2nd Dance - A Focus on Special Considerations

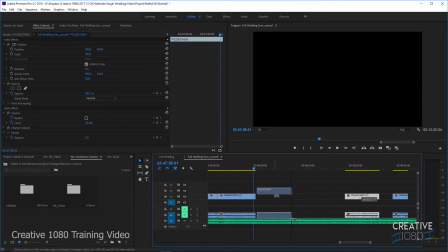[33:10]
Okay, so this guy went out of the circle, and then I actually changed positions and started videoing from another angle.
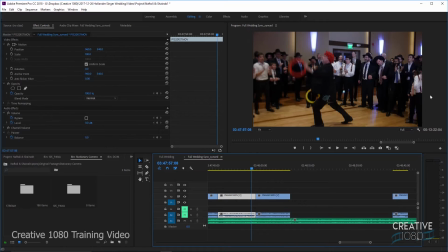[33:17]
So that can go together, because for all we know, the dad could have already been on the right side of this clip.
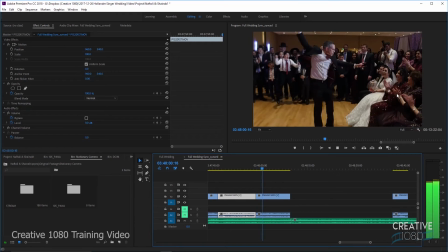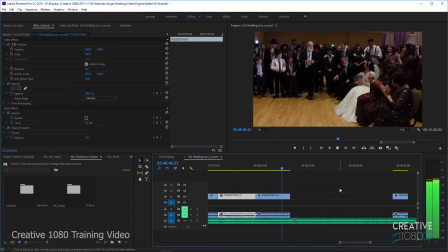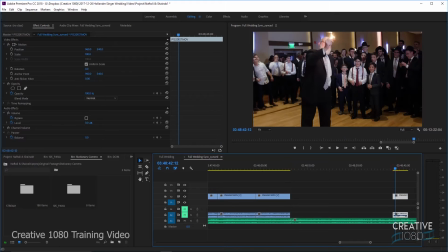[33:36]
Alright, okay, now this clip here, we see this guy walk into the middle and light a match, and then we have the very next clip, even though there was a lot of space between,
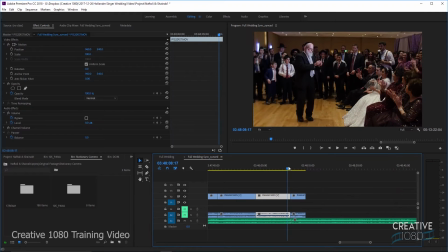[33:45]
but if you find the right points, you can make them work without a fade.
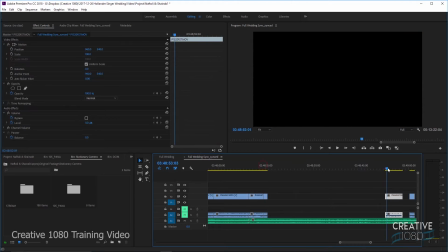[33:54]
Alright, we have the bride's reaction. That's a great reaction, followed by changing angles,
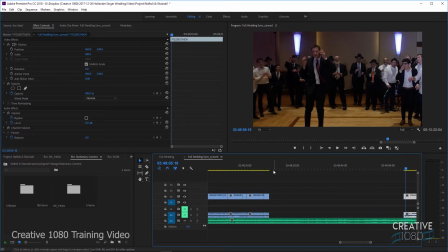[34:03]
followed by bride's reaction again, and then, okay, we'll get to that in a second, so let's just watch how this plays out.
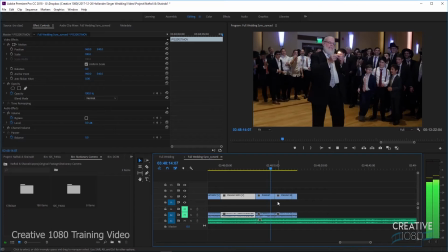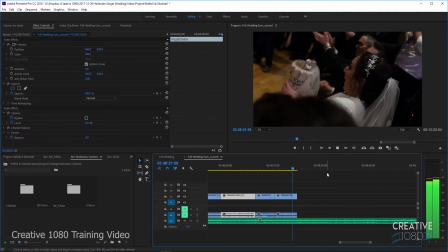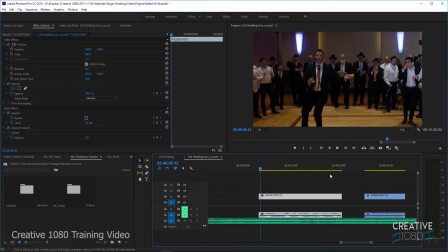[34:26]
Alright, then the next one we have is the groom.
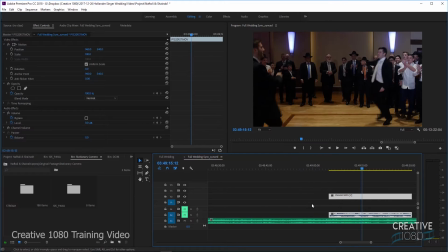[34:32]
Oh no, that's not the groom. The groom is actually going to get up during this set. So let's you'll see they're playing the same song throughout,
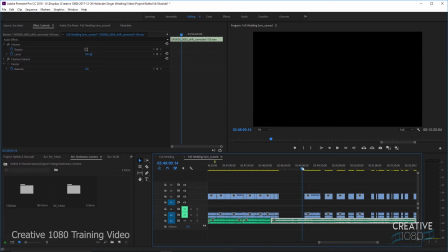[34:41]
but because we're dealing with a live band and because tempos can sometimes change slightly, we're going to trim the music a little bit. So they're going into a high part, and we just got to find that next high part.
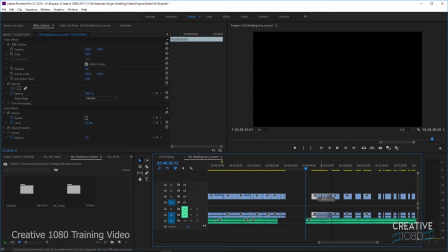[34:56]
Again, I'm used to the song, so I kind of know where they break up already.
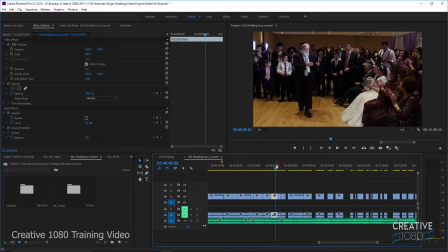[35:01]
But instead of playing extra high parts, let's just see how that rolls.
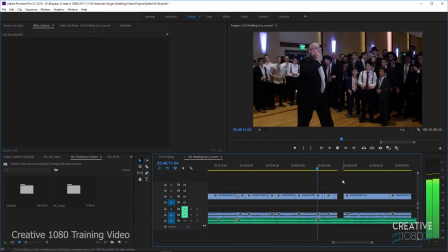[35:12]
That works.
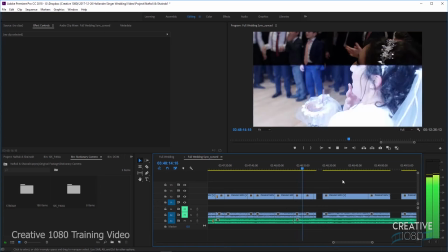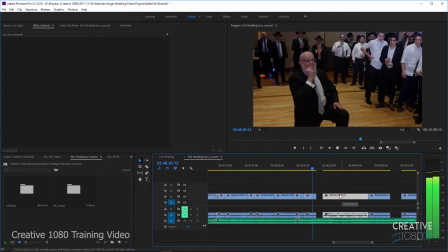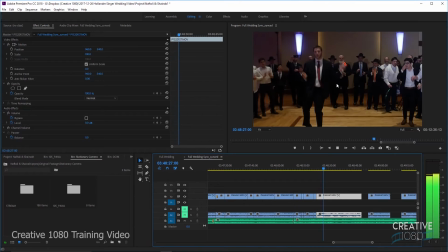[35:25]
Alright, then we have this guy in the middle playing with those lights, and then I believe the groom is gonna get up.
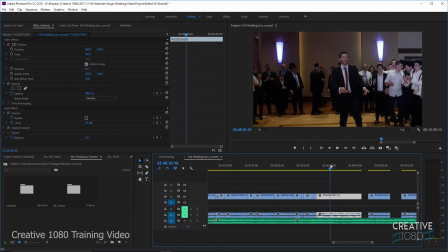[35:37]
I don't know what happened there. Why did it jump?
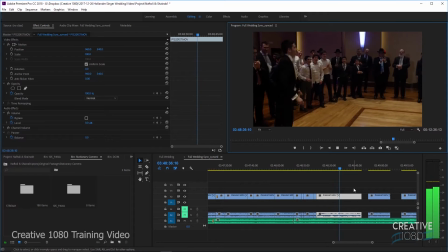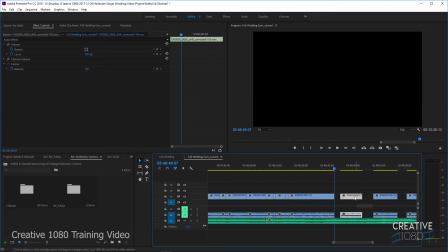[35:59]
Now these clips over here during the more fun parts of dancing, it's kind of okay if we have a little bit of extra shake.
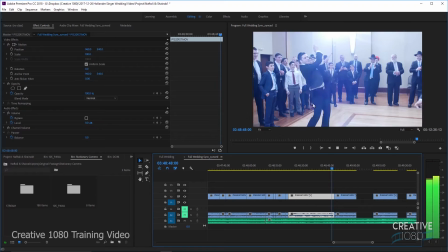[36:09]
Okay, now these two clips don't exactly line up with each other, but they're close enough.
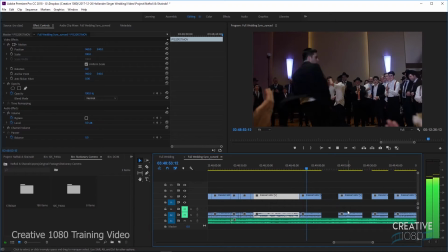[36:14]
The groom's already in the middle, he's dancing, and now he's dancing by himself, so that kind of goes. I like doing the trial and error, so I'm actually just going to line up clips over here.
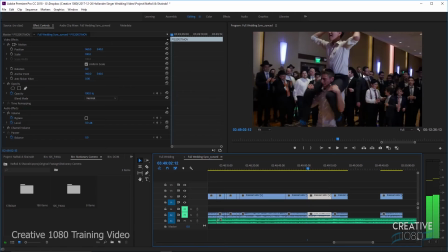[36:26]
And if they work, we're going to leave them. Like that works, because over here you see the groom sit down. And then it's actually from a completely different angle, where you see these guys come out over there.
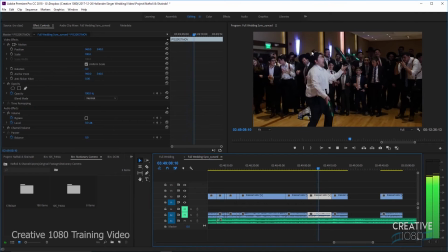[36:37]
And then you see that guy.
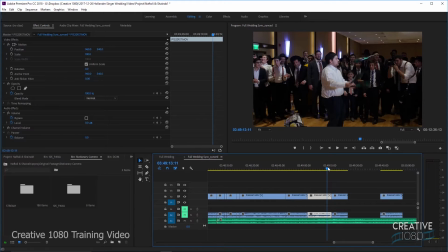[36:46]
Okay, so now I don't want to have... So to go from this clip to this clip, we want to make sure that he's still juggling. So we don't want that shot of him dropping a pin. And we could just put this in.
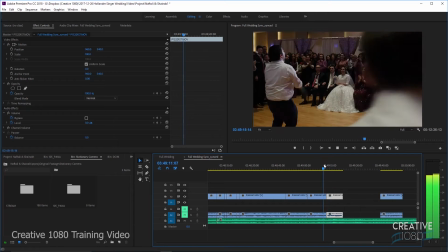[37:00]
And that should work.
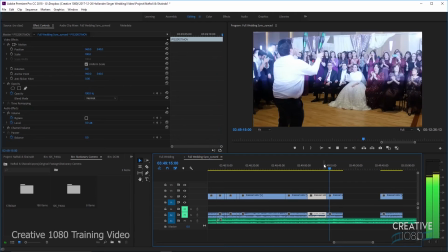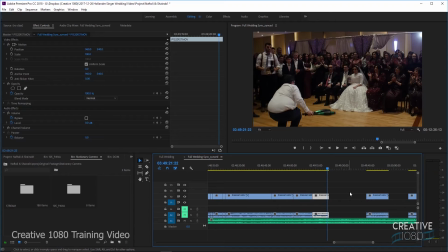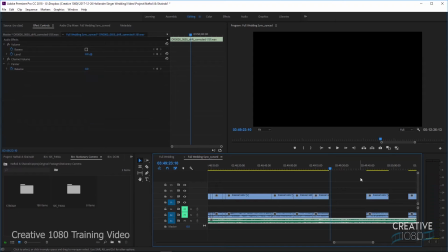[37:16]
Okay, we don't want to do that.